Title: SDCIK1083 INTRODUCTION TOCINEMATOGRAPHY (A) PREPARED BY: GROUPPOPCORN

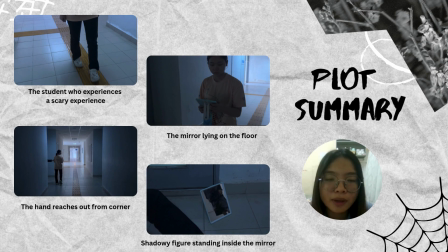1:32 So this story is about a student who had a scary experience in her school corridor. At the beginning, she walking in a dark and empty corridor. The low light and shadow made it feel tense and creepy. The houseway looked kind of threatening, which immediately give the audience a sense of fear and set the mood for the horror scene.
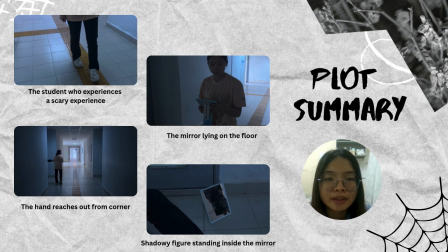1:52 While walking alone, the student noticed a mirror placed in the middle of the corridor. The mirror looked strange because it should not be there. She picked up the mirror and looked around the surrounding with quiet tension and uneasy for the audience without jump scare.
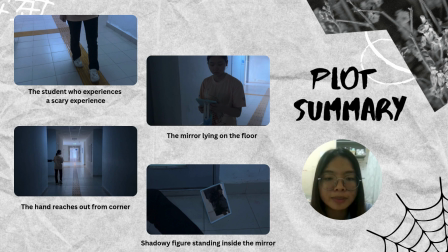2:08 As the student continued walking while holding the mirror, the atmosphere became more tense. She started feeling like someone is watching her. This part prepared the audience for something bad to happen.
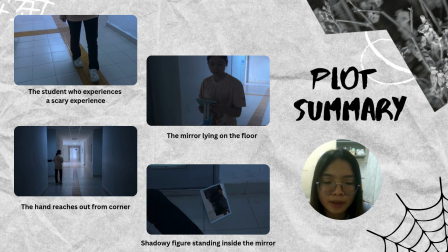2:20 Suddenly, a hand reached out from the corner and pulls her away. The mirror fell to the floor, and in the reflection, the shadow figure can be seen standing inside the mirror, giving the story a frightening and mystery ending. We use a 24 mm wide-angle lens because our scene is set in a long and dark school corridor. With this lens, we can see the student and the corridor in one frame, which is really important for building suspense and showing the horror environment. The wide lens makes the corridor look longer and kind of empty. This amplifies the tension because the student looks small and vulnerable in the space, and the audience can see the empty surroundings, which will make them feel unease. When she picks up the mirror and keeps walking, the camera can follow her smoothly, while still showing the whole corridor. This way, the audience can see everything that might happen, like a hand suddenly coming from the corner. Overall, using this lens gives the corridor a personality. It feels dark, creepy, and threatening, which fits the horror vibe of the scene perfectly.
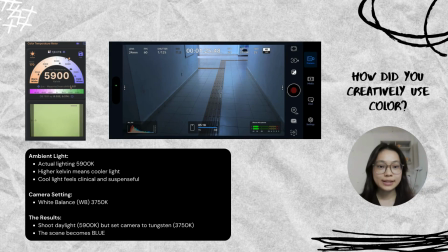3:48 My name is Z, matrix number 297797. For this part, I will present about how we control the color in our video. First, the ambient light.
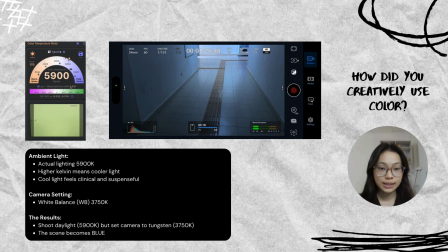4:02 In this shooting, we use the color temperature meter app to measure color temperature in Kelvin. The color temperature meter shows that the actual lighting in the hallway is around 5900 K,
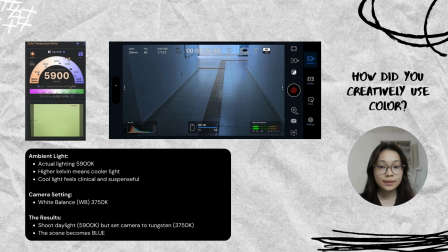4:18 which is a daylight or cold white temperature, and 5900 K is a high Kelvin value. A high Kelvin value indicates a colder light. So the cold light will make the scene feels clinical and suspenseful.
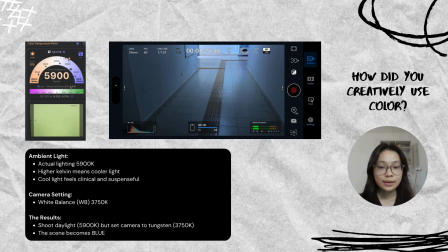4:36 Second, the camera settings. We set the white balance in 3750K. The final result is, when we shoot in daylight
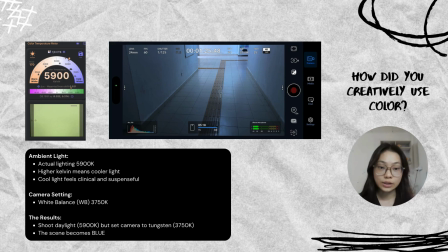4:50 5900K, the actual light is already cool, but we set the camera to tungsten, which is 3750K. These settings cool down the orange tones and the scene will become blue.
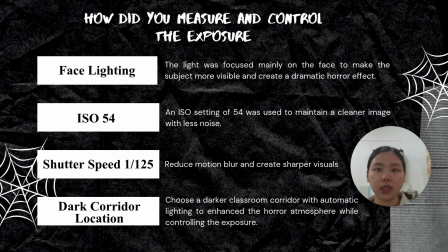5:09 We use fast lighting ISO 54 shutter speed dark corridor location to measure and control the exposure. The firstly is fast lighting. The light was focused mainly on the face to make the subject more visible and create a dramatic horror effect.
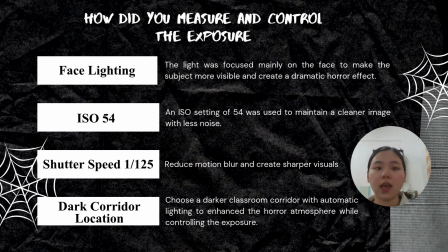5:26 A flashlight was directed at the subject face when the character looked towards the camera to create a more intense and frightening feeling. This helped control the exposure while keeping the background dark and moody. The second is ISO 54.